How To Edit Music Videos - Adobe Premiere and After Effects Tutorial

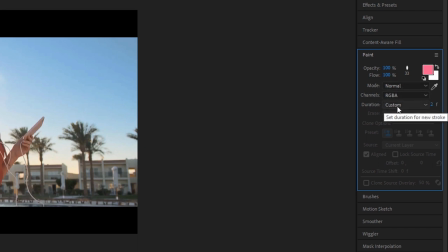[16:26]
So make sure that your mode is set to normal, and make sure your duration is set to custom, and make sure this little tiny number right next to custom says 2 frames. And that's going to make this effect a lot easier for you to manage over time. And then you're going to go ahead and select the color that you want to use.
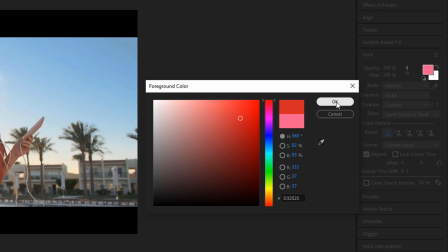[16:42]
So we're going to use a nice red to match her bathing suit. Looking good right there. And now I can be done with this.
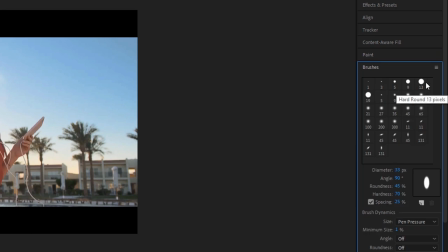[16:48]
I'm gonna go over to the brushes tab now, and you can kind of pick what brush you want. You can make it a circle, you can make it kind of an oblong oval rectangle, and you can change the diameter, the angle, all of the stuff down here. So you guys can use kind of whatever you want. I like to use a little diagonal kind of squish circle brush.
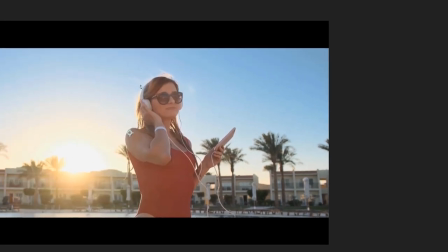[17:04]
I feel like that gives the best result for doing like very like flowy animations like this.
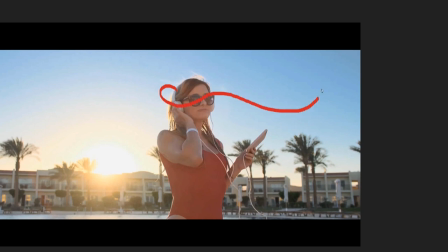[17:08]
It's gonna look pretty jank at the beginning, but we're gonna add some effects to it to make it look cooler, and trust me, it'll be awesome.
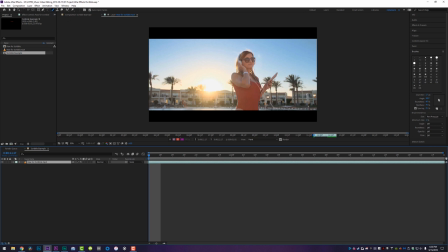[17:14]
So what I want you guys to do is start painting on your video, whatever you want. I know that she is spinning, so I'm gonna kind of make it look like it's going around her body in the spin to really sell the spin a little bit more. So what I'm gonna do is just start off my spin, just like that.
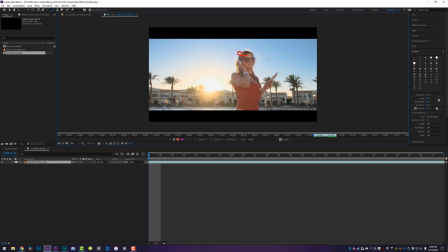[17:30]
And then by hitting Control and the right arrow on the keyboard, it is going to advance to the next frame. I can see my previous paint stroke right there, and then I'm just gonna add on to it. And I'm gonna add on to it from here, and I'm gonna have it go all the way around her head, and then maybe I'm going to start the next one here.
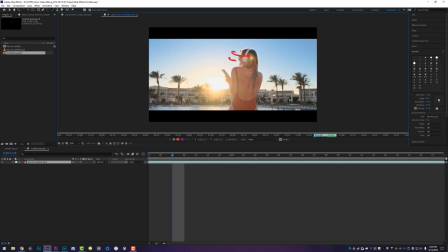[17:46]
One frame over, I'm going to continue following the same line, just like this. Boom. And it's gonna continue around her, and then this one's gonna come out from her shoulder. And then on this frame, what I'm gonna start to do is start to lessen the top and keep extending the bottom, and you'll see what I mean in just a minute.
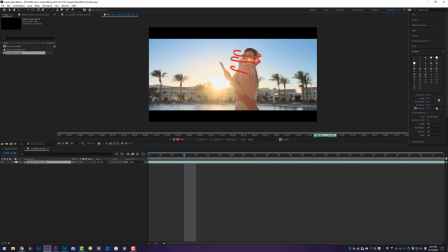[18:06]
So I'm gonna go about halfway through this first stroke like that, and then pick up this stroke from here, pick up this stroke from here, and then start our very last one all the way around and go over to the next frame. I'm not gonna touch the top, I'm only gonna touch the second stroke, and this will make a lot more sense in just a second, I absolutely promise you that.
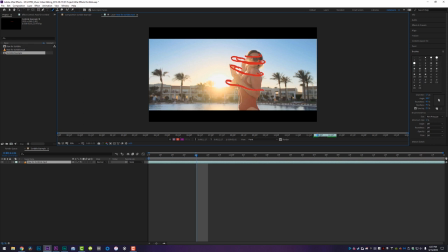[18:25]
We're gonna keep going here, boom. Now we're gonna go about halfway through the second stroke, do the third stroke in full, do this last one in full, and we're gonna go off to the side, and now pick up the stroke from here,
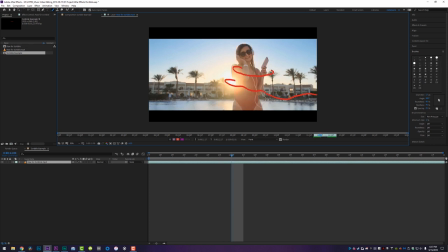[18:41]
pick up the stroke from here, go over one frame, about halfway through there, a full one here. And this does not have to be perfect, guys. It doesn't have to be perfect at all. You can make this as messy as you want, and the messier it looks, the better it actually will be in the long run, because it will look a lot cooler once we're done.
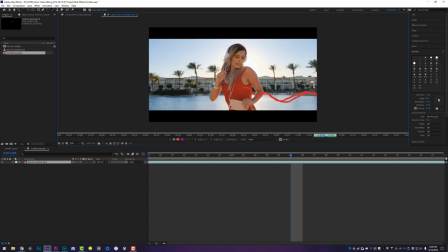[19:01]
So I'm just going over frame by frame, and I'm clicking and clicking, and I'm just kind of tracing this line out to the outside edge of the frame, just like that. So if we watch this, guys, check it out.
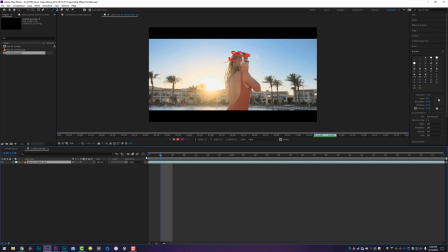[19:14]
You see it's happening very fast, and the reason why I was starting to use the paint stroke about halfway through the stroke, I'm going frame by frame here, is I want it to come on in a whirl. So she's whirling, and then the whirl starts to wear off. And then it starts kind of going towards the bottom to make it look like it swirls around her, and it's not a long infinite ribbon. It just kind of swirls around her and then leaves frame. And that's kind of like a weird thing that I figured out over time, but I'm sharing it with you guys.
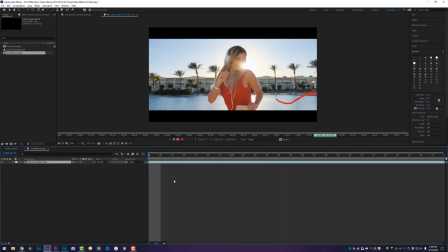[19:38]
Don't get confused. I promise it's really easy. Let's watch it one more time. There you go. She swirls around and that's it.
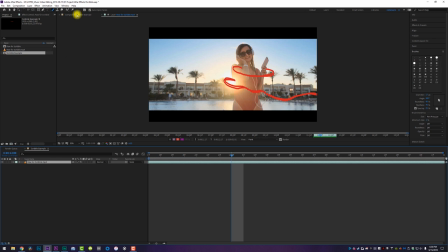[19:47]
All right, looking pretty good. So now what we're gonna do is come back up here to our composition. And we're just going to click into our composition, which will put us back out into the composition.
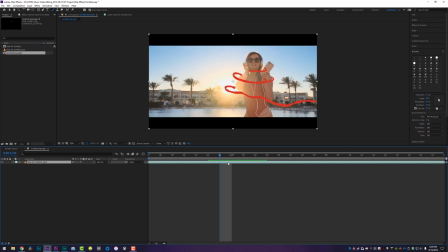[19:56]
Now what I want you guys to do is take that video clip, hit Control D on your keyboard to duplicate it, click on the bottommost clip, come up to your effect controls and delete the paint effect.
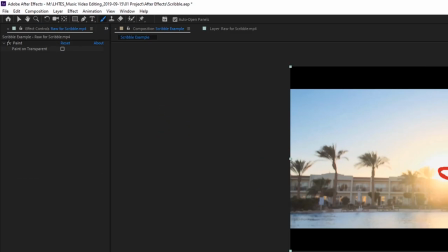[20:06]
Then on your top track, what I want you to do is click on that paint effect and click the box next to Paint on Transparent.
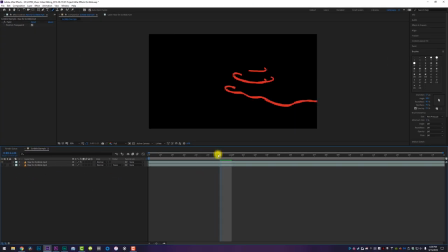[20:13]
And what that will do is it will isolate the layers that we just did onto its own alpha layer, so you can then export that out of After Effects and drop it into Premiere and use it as an effect instead of baking it into your footage.
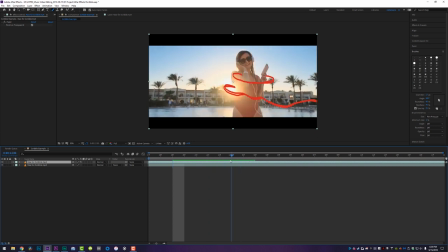[20:25]
So this top track is our scribble, the bottom track is our video, so we can kind of see what we're doing, and we're just going to add a couple more quick effects to this to make it look stellar, the first of which being glow.